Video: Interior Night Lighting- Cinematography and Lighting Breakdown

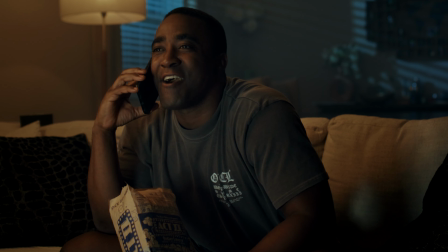[4:25]
And here's the final shot. Now looking at it, you can tell there's a mixture of both the tungsten look light as well as our other key,
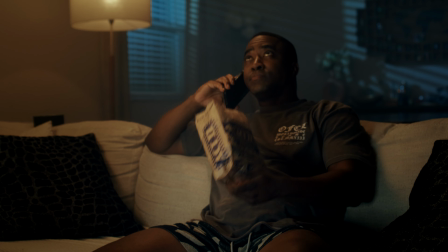[4:33]
which was our 300B Mark II, that was kind of put in a position to look like a television.
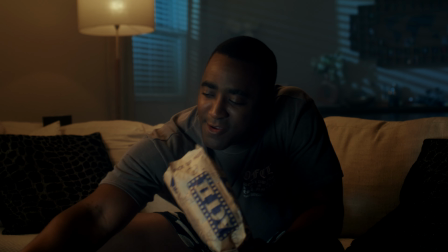[4:40]
So it was kind of laid on a table, and we put that through a softbox and a grid on the TV mode.
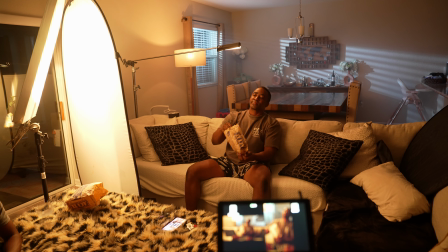[4:46]
What made this super cool is that the 300B Mark II not only has green magenta tint adjustment,
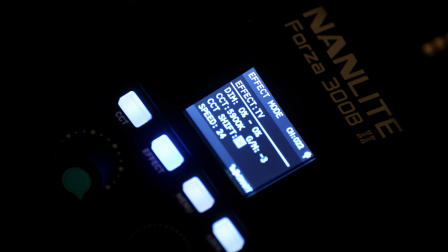[4:52]
but the TV mode lets you customize the intensity range as well as the CCT color range and the frequency at which the scenes are going to change, which made it very, very convincing as opposed to daylight only lights. So I was really impressed with how that TV mode worked out,
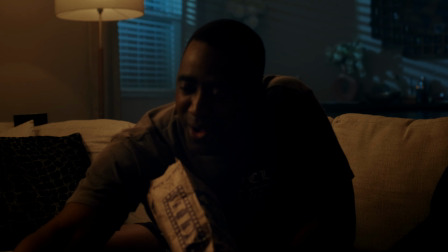[5:10]
and I think by looking at it you'd agree that it looks pretty convincing if I didn't tell you that was a light.
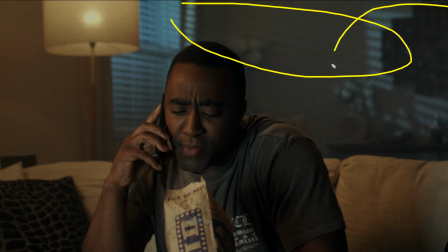[5:16]
Again, in the background, as you can see here, you have this pattern here on the wall as well as this one from the nanlite 60C, creating that moonlight effect. So again, that's just a standard reflector. We had that in HSI mode, and we're able to kind of just fine tune where we wanted that blue hue at.
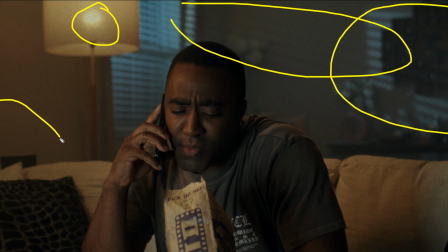[5:34]
And here you have the B7C, which casted this pattern on the wall, which I thought was interesting to kind of break up the flat white wall pattern. I don't have too much color on the walls, unfortunately. Also, our friend the gaff tape, which is also included here as part of every shoot. We happen to leave it on there so you can see it. And then lastly, obviously our key light here.
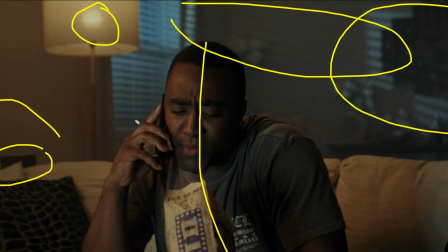[5:55]
You can see there's a nice soft wrap around on his face. That's coming again from both the bounce and the diffusion. So that is creating a very, very good look. However, you have to contend with the fact that the bigger the source, which is what you want when you're trying to get a soft light, the more spill you'll get.
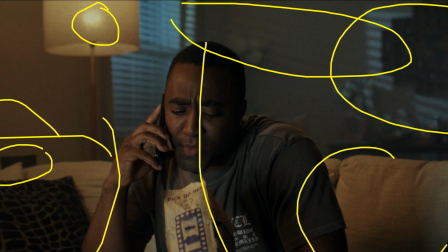[6:13]
So as you can see all around here, we have spill on this side, and it actually spilled deeper into this side.
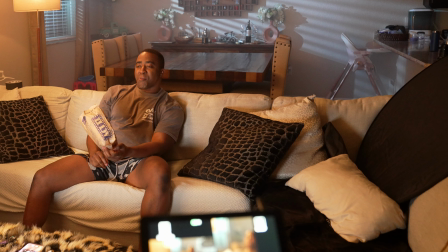[6:20]
However, we were able to bring a negative right here, which kind of kept that spill at bay. There is another white wall on the opposite side of the shot, which was bouncing a ton of light back, and there's a lot of return all over the room, which really killed our contrast ratios.
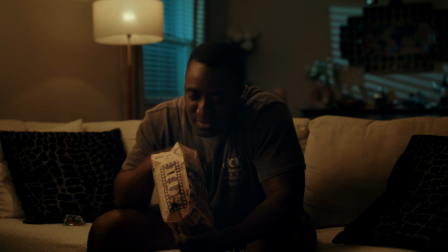[6:33]
So the negative truly helped to kind of bring that contrast back in to the talent's face. And then lastly, I have a bonus shot that took some minor tweaking, which is this fake film noir shot.
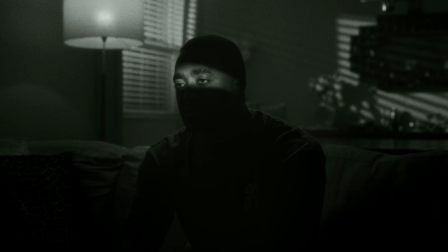So for this shot, all I ended up doing was basically taking the key light from behind, brought it up around the front,
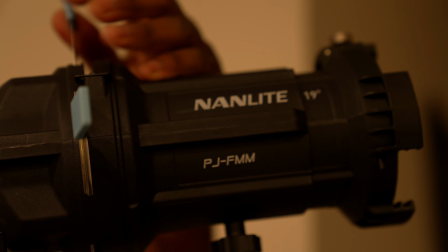[7:01]
removed the bounce card, and then I went ahead and used the blade cutters on the spotlight mount to shape the light exactly to this little strip,
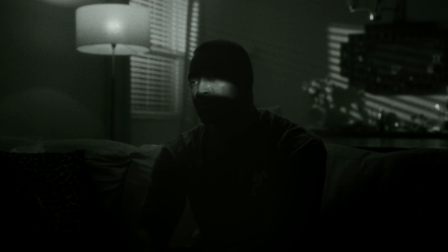[7:09]
and basically had talent lean into it. Alright guys, thank you so much for watching. That's the end of our breakdown. If you enjoy this type of content, definitely let me know down below in the comments. Leave a like, subscribe, all of that kind of gives me an idea of what kind of content I should be making on YouTube. I appreciate everyone, and this is Rob with Animus Visual signing out.